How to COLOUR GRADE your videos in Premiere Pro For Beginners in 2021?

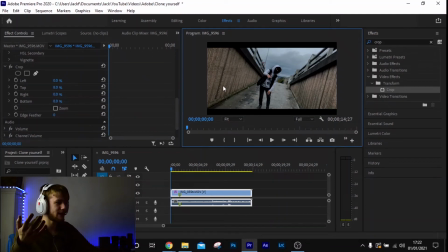(0:00)
There we go. Look at that. It's crazy. I mean, the kind of colour grading, colour correction that you can do, even as a beginner, is just so mad.
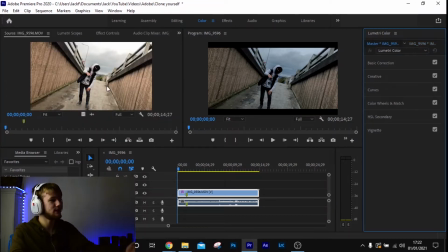(0:10)
Like, take this image, just take these two images, for example. It's so much more moody and dramatic. Hey guys, welcome back to a new video on the channel. Today I'm going to show you the basics of colour grading and colour correction within a Premiere Pro. Now, colour correction and colour grading can take your videos to the next level, and the most important part is it's absolutely free. You don't have to buy any expensive cameras, you don't have to spend expensive lenses, any expensive filters for your lenses, all of that stuff out the window when colour grading and colour correcting. So this step, or these tips that I'm going to give you, can really take your videos to the next level. Now I want to ask you something. When you watch a film, depending on what kind of film it is, what kind of consistent things do you see depending on what drama it is? So for instance, if it's a romance, you see more warmy, orange, happy colours. When it's a more murder mystery, horror, you see more bluey, desaturated colours. That's because colour plays a big part within the film. So I'm going to show you some practical tips on how to colour grade and colour grade and colour correct within Premiere Pro. So let's jump straight over to Premiere Pro and I'll show you how to colour grade and colour correct.
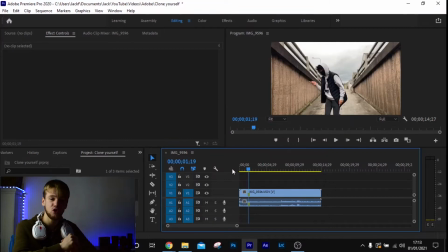(1:23)
So the first thing you want to do is identify what kind of feeling or emotion do you want to invoke when colour grading and correcting this clip, because depending on that answer, it's going to alter how you colour grade and correct.
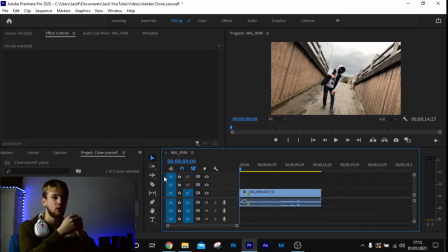(1:34)
So my first tip is, what kind of mood do you want to get across to your audience? Because depending on that answer, that will change what kind of colours you go with when you colour correcting and colour grading your image. Identify what kind of feeling or mood you want to invoke, and then that will change the final outcome of your image.
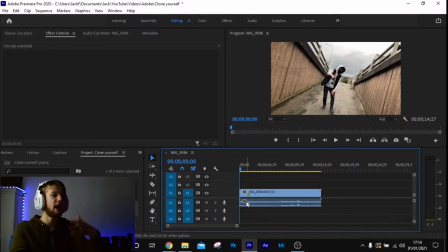(1:53)
So for me, this is a grime video, and grime videos are more all about gangster, kind of giving it all that.
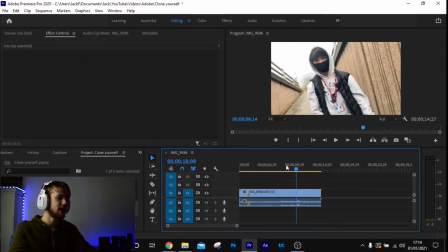(1:58)
And as you can see here from my good friend AJ,
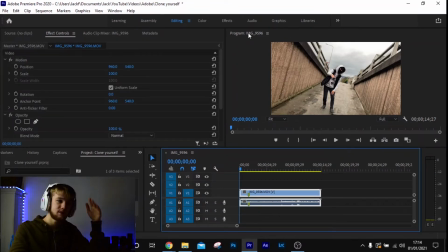(2:02)
he's performing, and what we're going to do to take this clip to the next level, what we want to do is go over to colour on here,
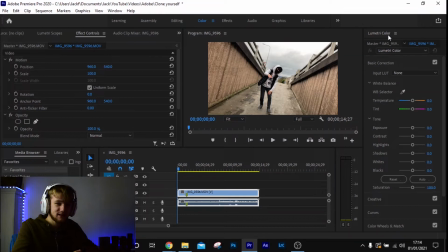(2:09)
and then it opens up this big fancy menu. So we're just going to stick to the basic correction for now. So the first thing that I want you to look at is the temperature. The temperature is related to the other point that I just made of what kind of feeling do you want to evoke.
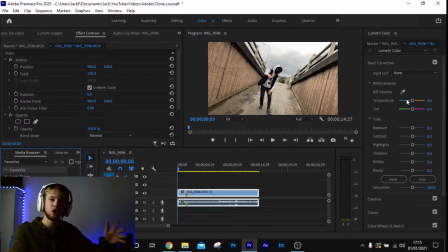(2:25)
So for us colour grading this, we want a more bluey, desaturated kind of thing, because that's what grime videos are. So we're just going to drag this slider to the left. Now depending on how far you go, it'll invoke more of a powerful message.
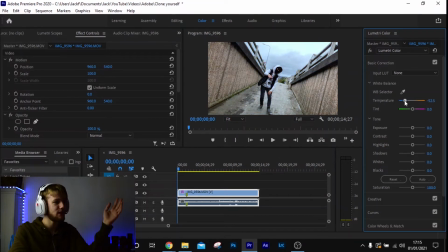(2:39)
So I kind of want it about halfway maybe, because I think obviously to the left is far too much. So about maybe halfway, so we're going to type in the value -50 to see how that looks. That's better. Now if we click this little effects button in the top right hand corner, you can see how much of a difference that has made already.
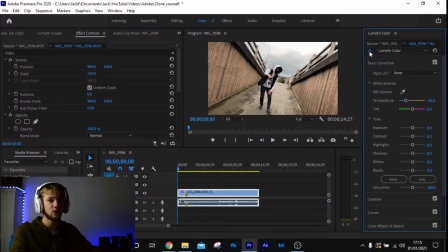(2:59)
Like, it's just crazy how much colour grading and colour correcting can do to your image. So if we go back to that, we have our first foot in the door of the kind of temperature that we want our clip to have. So that's my first tip. Mess with the temperature and understand what kind of feeling or mood you want to invoke to your audience.
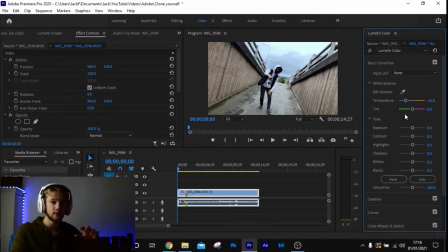(3:16)
So my second one is a bit further down, the tones. Now we're going to be messing around with all of these little sliders here. So depending on the exposure, if it's a more moody scene, you want the exposure to be a little bit down to invoke that like moody feeling.
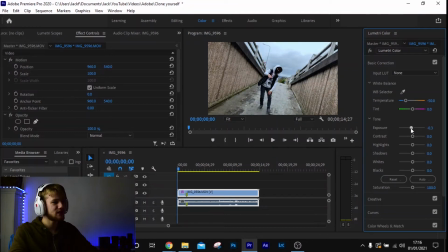(3:31)
I don't know how else to put it, but for us, we're gonna bring it down just a tad to about there, 0.5. Contrast, I don't really mess with contrast, you can just leave it at 0, God. Just leave it at 0. Highlights, we want to, again, this goes back to the previous kind of mood,
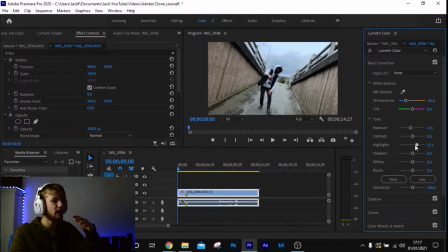(3:50)
we're going to drain out most of the highlights to probably about, yeah, halfway again. Shadows, bring it down moody, there we go. Whites, bring it just a tad down. Blacks, don't want it too dark, so probably about 15, there we go. And just look at that effect, that's just crazy.